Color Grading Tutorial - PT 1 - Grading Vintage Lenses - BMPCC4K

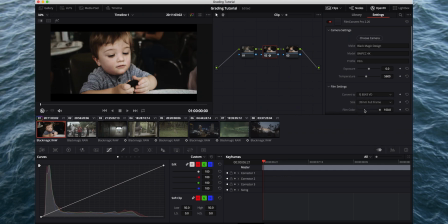[4:05]
But let's go up to the Fuji for this, and we'll go down here to film color. I usually drop that down a little bit, and then the curve down a little bit, and then the grain I usually stick around 40-ish for the Canon FD.
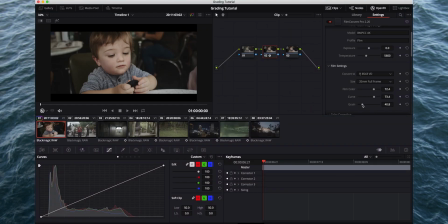[4:22]
I feel like I can get away with a little more grain. It looks a little more natural. Let me take it down just a little bit, maybe to 30. He looks a little bit warm to me. The nice thing about leaving your first node for adjustments
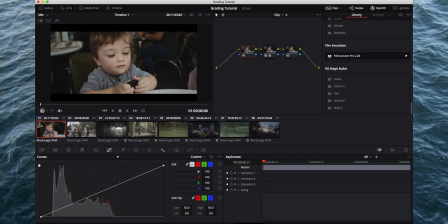[4:37]
is I like to do the adjustments before I hit it with the effect nodes. I feel like it reacts differently than if I tried to come after the effect and then change it back.
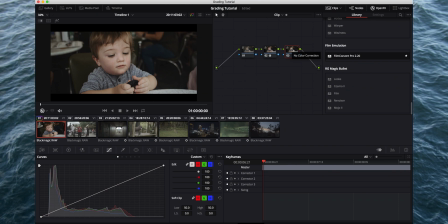[4:49]
But let's go ahead, and on this third node, most of the time I'm using some type of color shift node, like orange and teal or something cinematic. I have a bunch of different ones that I like, but one of the ones that I really like is this Drive LUT.
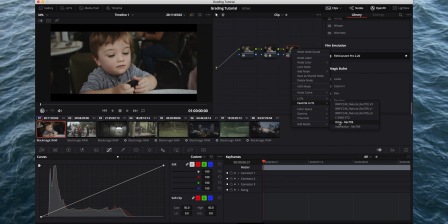[5:05]
It's from the Triune Cinematic LUTs collection. It has a really nice look to it. It's a little intense when you go all the way at one here, but I'm just coming down here to this node key panel, and I'm just going to take this down to like 0.5.
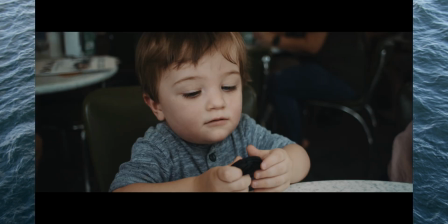[5:21]
And you can see that's already a pretty good look.
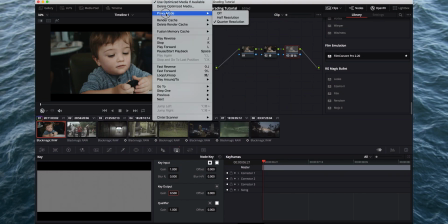[5:24]
You'll notice right now that the proxy mode's on quarter resolution, so that's mainly just for playback when I'm showing you guys.
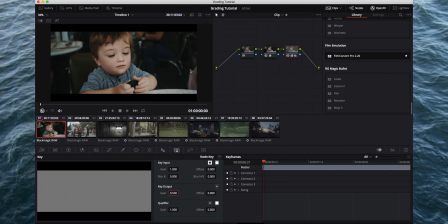[5:32]
If I turn that off, you'll see that it's a lot sharper and more detailed.
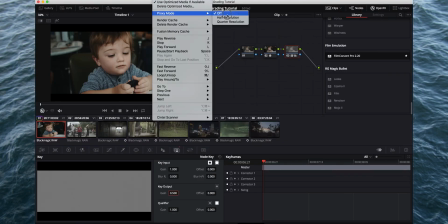[5:37]
But just for the sake of this, we're going to turn it to quarter so that I don't have any lag. Anyway, now we can kind of start making our adjustments, and I'll do this with the scopes on so we can kind of see what we're doing.
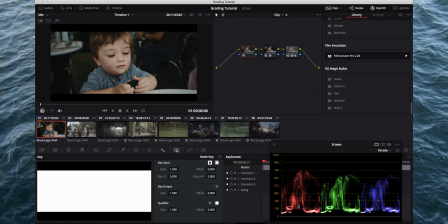[5:51]
I don't know if you've used the scopes a lot, but it's a great way to kind of know where everything falls. It's a little bit different when you're using it with effects applied after your adjustment. If you kind of reset everything to perfect, it's going to lose a little bit of the effect that you created,
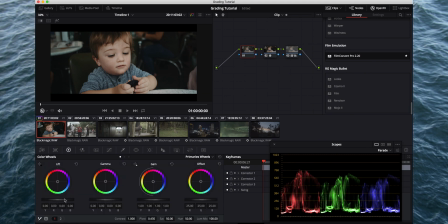[6:08]
but at the same time, it also helps it not look so extreme if you kind of find a healthy balance between the two. But let's go ahead and bring this down a little bit, just add a little contrast, and we'll bring this up a little bit. I don't tend to push the highlights a ton, especially on these Canon FDs.
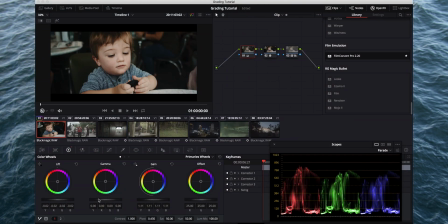[6:26]
I just like the look of a little bit less highlight in the shot.
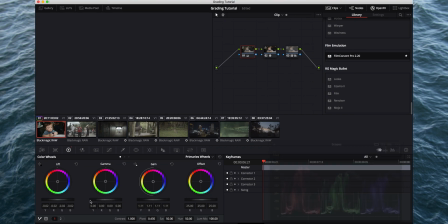[6:30]
It just tends to look a little bit more natural to me.
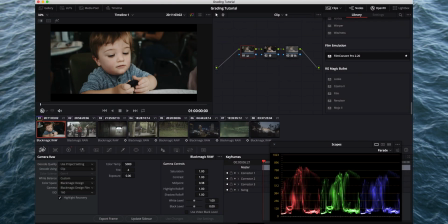[6:34]
And he still looks a little warm, so what I typically do at this point is I'll come in here into the color temperature of the B-raw panel, and I'll start playing around with that, kind of drop that down till I find a good look.
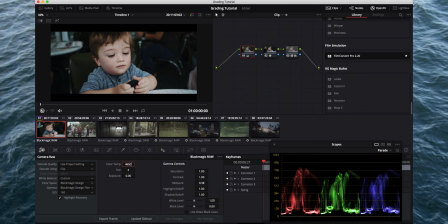[6:48]
I think I went a little too much. Let's try 4650. That looks pretty good to me. It kind of has a nice look to it. And depending on how you want this to feel, you can kind of stylize it.
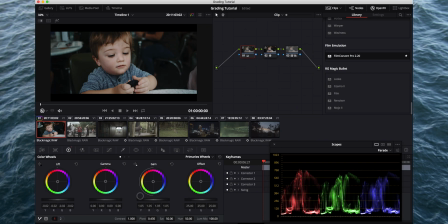[7:02]
If you go here to gain, you can bring the highlights way down, kind of make it more like a flatter type look, or you can add more contrast and, more highlights and get kind of a more vivid look out of it.
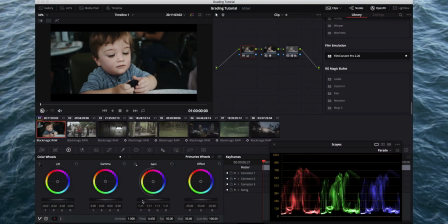[7:19]
It's really up to you at that point, kind of how you want to do it, but I think for the sake of this, we'll just kind of leave it where we had it.
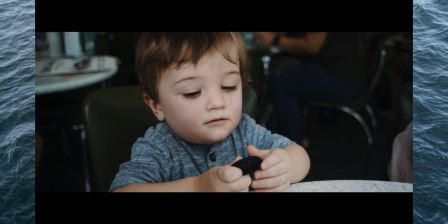[7:25]
And I feel good about the way that looks. It's got a nice kind of organic look to it.
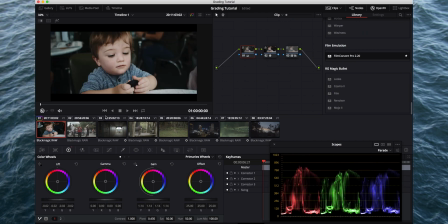[7:31]
I think I might even, now that I watch it play back, I think that I might just bring the highlights down even more,
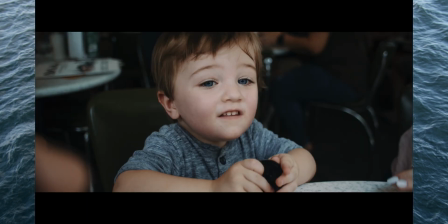[7:40]
just because it kind of stick out a little bit to me. And I'm good with that.
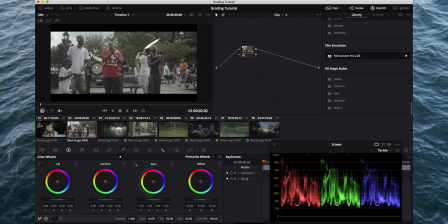[7:46]
Let's go to the next clip. So what I do here, I was saying I want to kind of try to keep the same look, and so I'll just hit this. It's the += sign on my keyboard to just copy the grade from the previous clip.
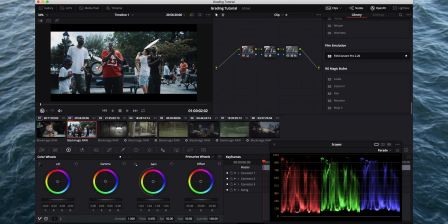[8:00]
We can already tell on this one that it's too cold, but the first thing I typically do is I'll go here and just reset this node grade.